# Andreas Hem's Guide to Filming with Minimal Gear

What's up guys, my name is Andreas. Today I'll be breaking down my favorite shots.
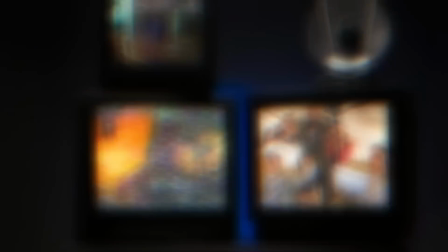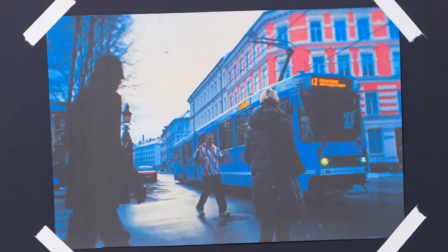16s
Okay, so this is a shot from my Meyer video. This was so hard to do.
As you probably can see, Oslo is a pretty depressing place in January.
I was going to film myself talk to the camera, but I didn't just want to film myself talking because I think that's kind of boring. I wanted the shot to be more interesting. So I decided to go out on the street and make the world around me freeze while I was moving through the frame. In my head, for some reason, I just thought it would be easy to just mask myself out and kind of just freeze frame the background. The first thing to notice is that this is shot on a tripod. And this is like the only way to do this shot is to shoot it on a tripod, because if you had the camera
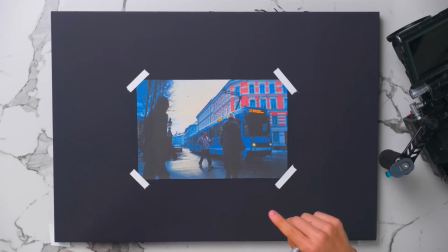52s
moving, it would be impossible to match up the movement between the tram and the people walking and me. I actually shot this twice because it was sunny the first day I tried it, and I realized that there was like a lot of shadows like
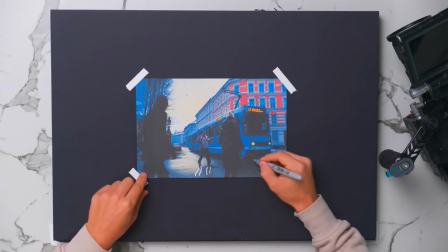67s
here from me and like the tram, and I couldn't like get the masking to work, so I had to like come back another day when it was like overcast and soft shadows.
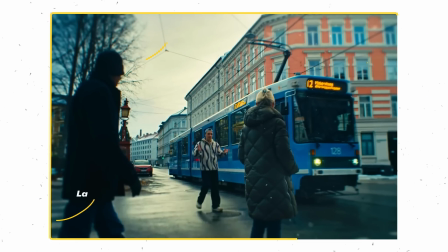77s
And this is what I ended up with. It's like 5 layers of shots combined together. It's not hard to do. It's more like you have to put in the time and effort to actually pull it off. So I had to like take the shot of this guy and cut him out while he walks,
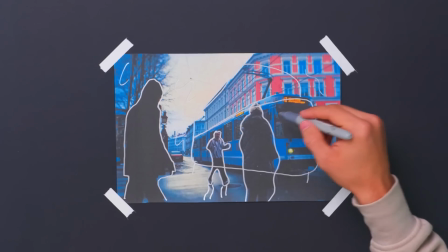91s
and then I freeze frame in, and I do the same for this woman, and I do the same for the tram. When everything is like freezed,
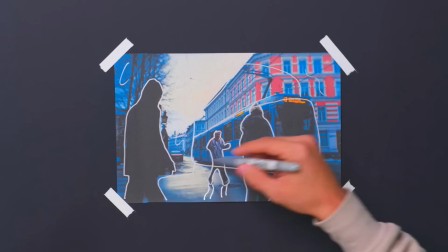97s
I had to like roto myself walking into the frame, and this took like a day. There's like a rotoscope tool in After Effects, which is the software I'm using. But it didn't work because of the building.
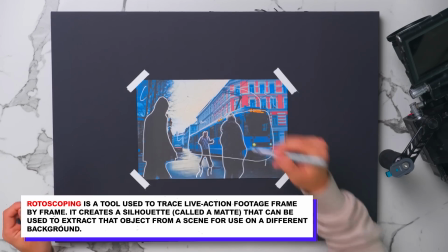108s
There was like a lot of contrast points, so I had to do the whole rotoscoping by hand.
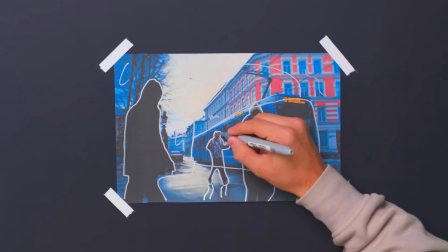113s
It was so hard to get like the fingers here right, and especially my snapback, because it was like it was the same color as this wall. It's kind of easy to do. You just have to put in the like actual like time to do it. Because I spent like honestly like 4 hours I think on my hand just getting it right,
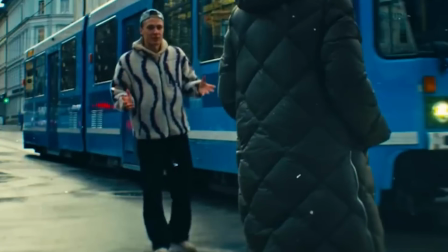131s
and I still to this day like see the flickering like on the mask because it was so hard to do it frame by frame. I don't shoot audio on my camera usually because I'm too lazy. So I had to like, and obviously I couldn't bring like a mic into this shot, so I had to like dub it as well, like do like a voiceover afterwards.
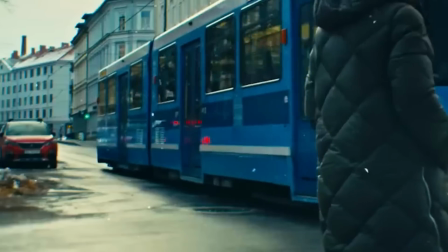149s
I don't think it even lines up with what I'm saying, but there's so much happening.
As you probably can see, Oslo is a pretty depressing place in January. It's usually cold and dark.
I spent about 45 minutes shooting this. I guess it helps since it was cloudy. Light is moving so fast during winter in Norway, so if I spend too much time on one take,
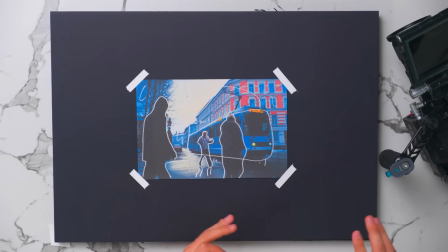167s
it would look like weird with the tram shot because the light would change basically. I think what's really sells it is the snow is CG. Like I bought this stock footage of snow falling.
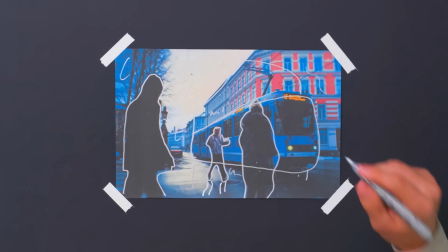179s
I guess you can see like these snowflakes, and they also freeze in the frame when everything else freezes. The snow is like in front of me, so it kind of like blends everything together.
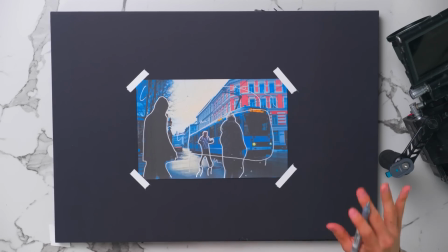188s
I think that's really cool as well, because just the fact that it's like shot in the cloudy weather, it's like soft shadows.
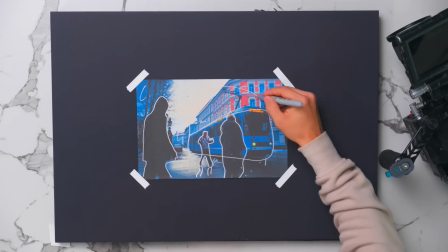195s
It's really hard to see the edges of the mask because everything is so soft. When you know that you're going to do like rotoscoping or cutting someone out of a frame, usually you would shoot like with a 180 shutter. That's actually not good when you're doing a lot of VFX. The 180 shutter rule is like first rule you learn that the motion blur is like
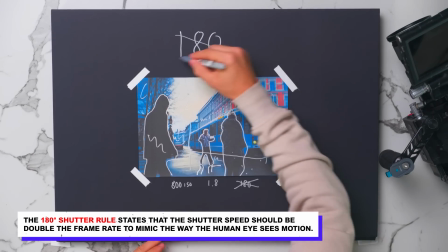215s
looks the best in 180, but I don't think necessarily it's so hard to like do visual effects on.
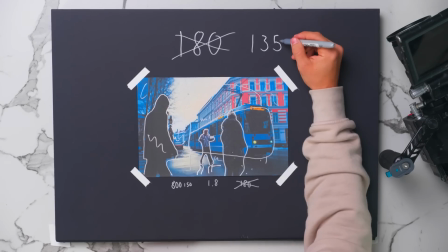221s
I would highly recommend shooting at 135 or even like 90. This is like the settings on my camera. So the shutter on your camera decides how much motion blur you get in your shot,
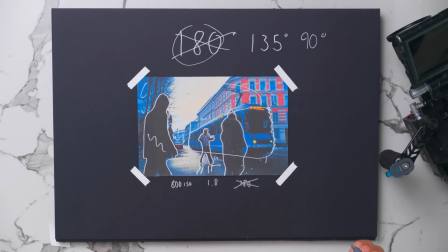233s
and the higher the number, the more motion blur you get, and the lower you go, like 135, 90,
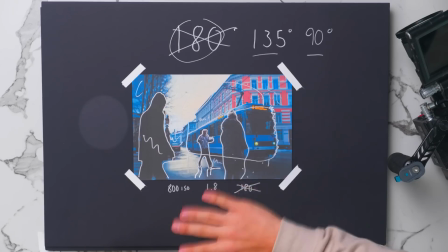241s
the more crisp everything gets. And imagine if you had to like cut out this, it would probably just be a blur and impossible to cut out. You don't want motion blur when you're shooting stuff like this, because you want to be able to see the edges of your hand, and you want every edge to be clean so that it's easier to mask out.
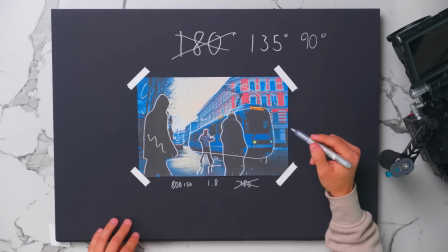257s
If this was shot on 180 shutter, the tram, when I freeze framed it,
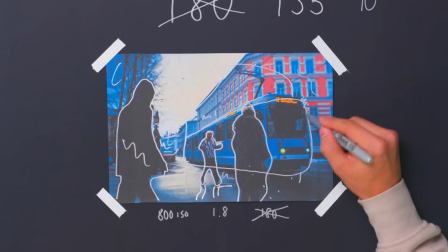262s
would probably be just super blurry, like around the edges because of the motion blur.
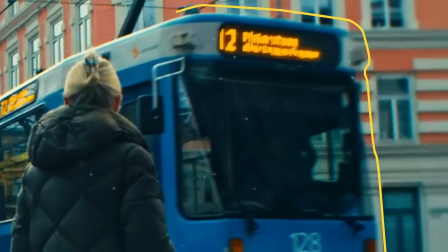266s
You can even see that it's like a little blurry, and it wouldn't look good because you're freezing the frame. So it would make sense that it's like motion blur on a freeze frame because it's like supposed to stand still. Okay, perfect. Nice. Every shot that I go through today, I'm going to say is very easy to do, but this is the easiest shot.
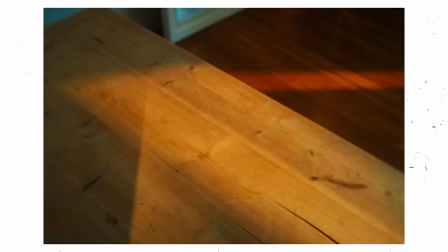287s
It's essentially just a bunch of jump cuts. The first thing I started with is just like a clean plate of the table, just the table and nothing there.
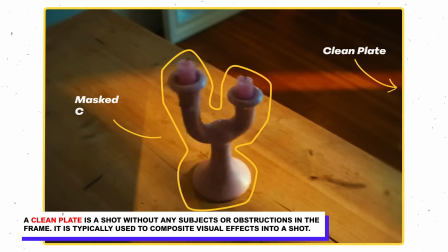295s
Take a shot of the table. I put in the candle holder. In visual effects, I'm gonna like make it look like it's popping onto the table. And I gave it like a little push so that it's like it's wiggling back and forth. And I think that's what really sells this.
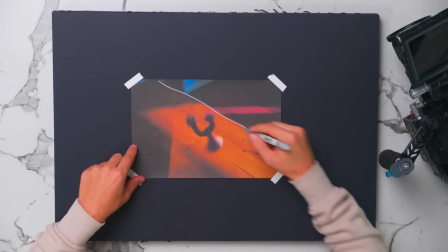308s
So there's like the table that I get like a shot of first,
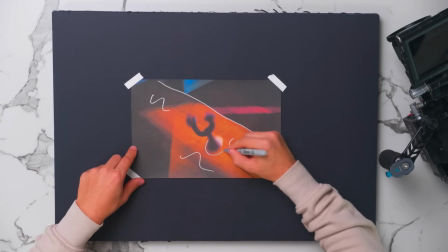312s
and then I took a shot of the candle holder.
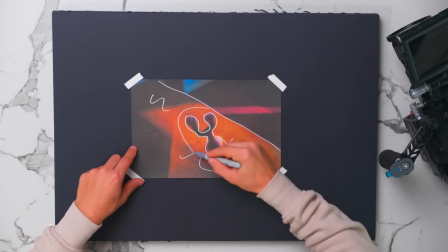318s
There's actually like a soft like mask around this, and that's the jump cut.
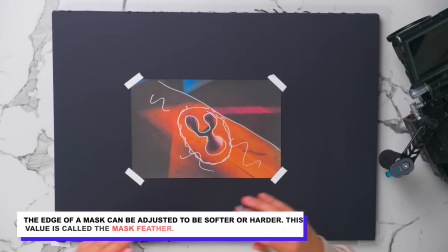324s
I take the clip of the candlelight holder and I just put it on top of the empty table, and I just draw a mask around the candlelight holder.
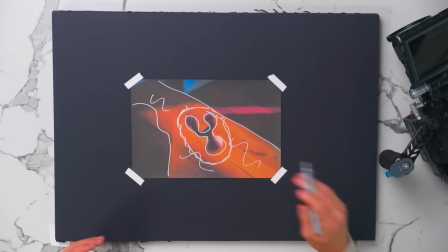332s
And I did the same thing for this plant right here. And I also gave that like a little push so that it wobbles when it spawns.
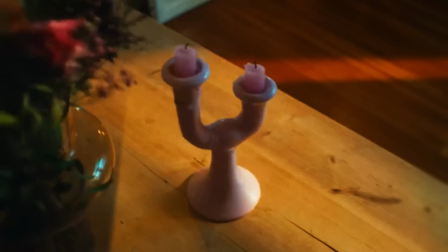338s
To get like the spinning motion of the first frames, and I just took like a screenshot of the candlelight holder.
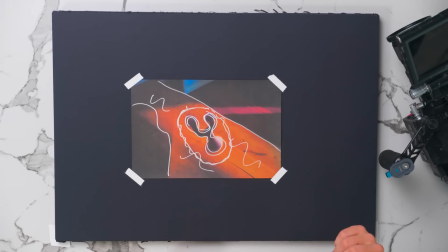345s
I drew a mask around the candle holder, and I just set like a keyframe. Like I scaled it from 0 to 100% to its original scale.
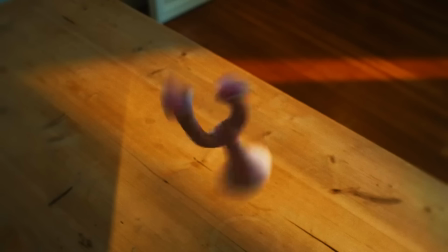354s
And if you go frame by frame, you can see, it just comes out of nothing, basically. And I also keyframed like a slight rotation to it, so it kind of not only scales up, but it spins while scaling, and then I just add motion blur to it.
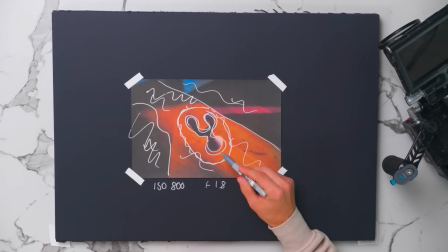368s
It matches so well with the wobbling. This wouldn't be impressive if it was like just one jump cut. I think the way it's edited it just goes so fast that it's hard to like realize that it's jump cuts.
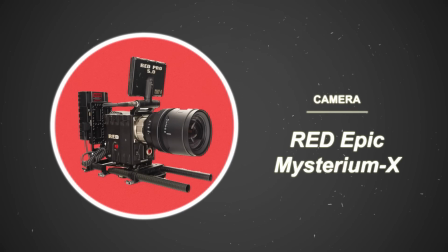380s
So I shoot everything on my Red camera. This camera is like almost 15 years old. The good thing about this being so old and so good is that you can actually get it for a pretty fair price. This is like almost like a Nintendo 64, where you have to like blow on the card hole here to like before you insert the memory card, and I can turn it on. You can hear how much noise it makes. It's funny because I shoot everything on this lens. I think a lot of people expect me to have like a lot of lenses, but I'm so used to filming on low budgets that this is like the only lens I have, and I just rent stuff if I need it. But like 95% of all of my shots in my vlogs are shot on this lens, and it's so funny. I have this ND filter that has been with me for like so many years, and it even has like it's hard to see, but it has like scratches and stuff.
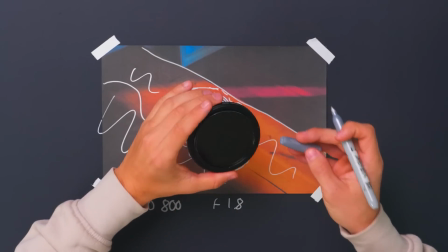435s
But I don't know. I'm too lazy to buy a new one. This was like the first video I was like, okay, I'm gonna start like actually experimenting with lighting and try to light everything myself. Because before that, I felt like I wasn't that good at lighting. This is shot during winter, so I only had like a 5-hour window with like daylight.
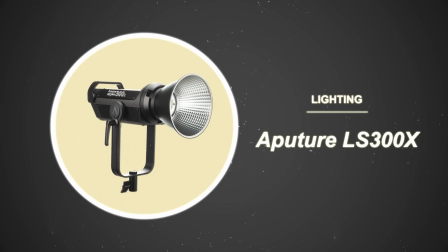455s
It's just like one lamp outside on my balcony. To make the light look the most like the sun would, had to get the angle right of the light.
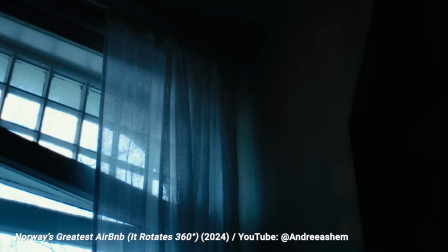465s
So I just put it up as high as I could, like on my balcony, and just shine the light through the window.
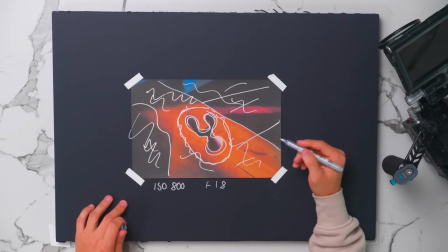471s
And I also shot it like the classical way, like you want to have light like in the back and to make it look the most cinematic, and shadows like on the front. There was no diffusion on the light. It was just a lamp, because the sun is like really hard and casts really hard shadows. So I just tried to mimic that, but it's so hard to like make it look like the sun is actually shining through.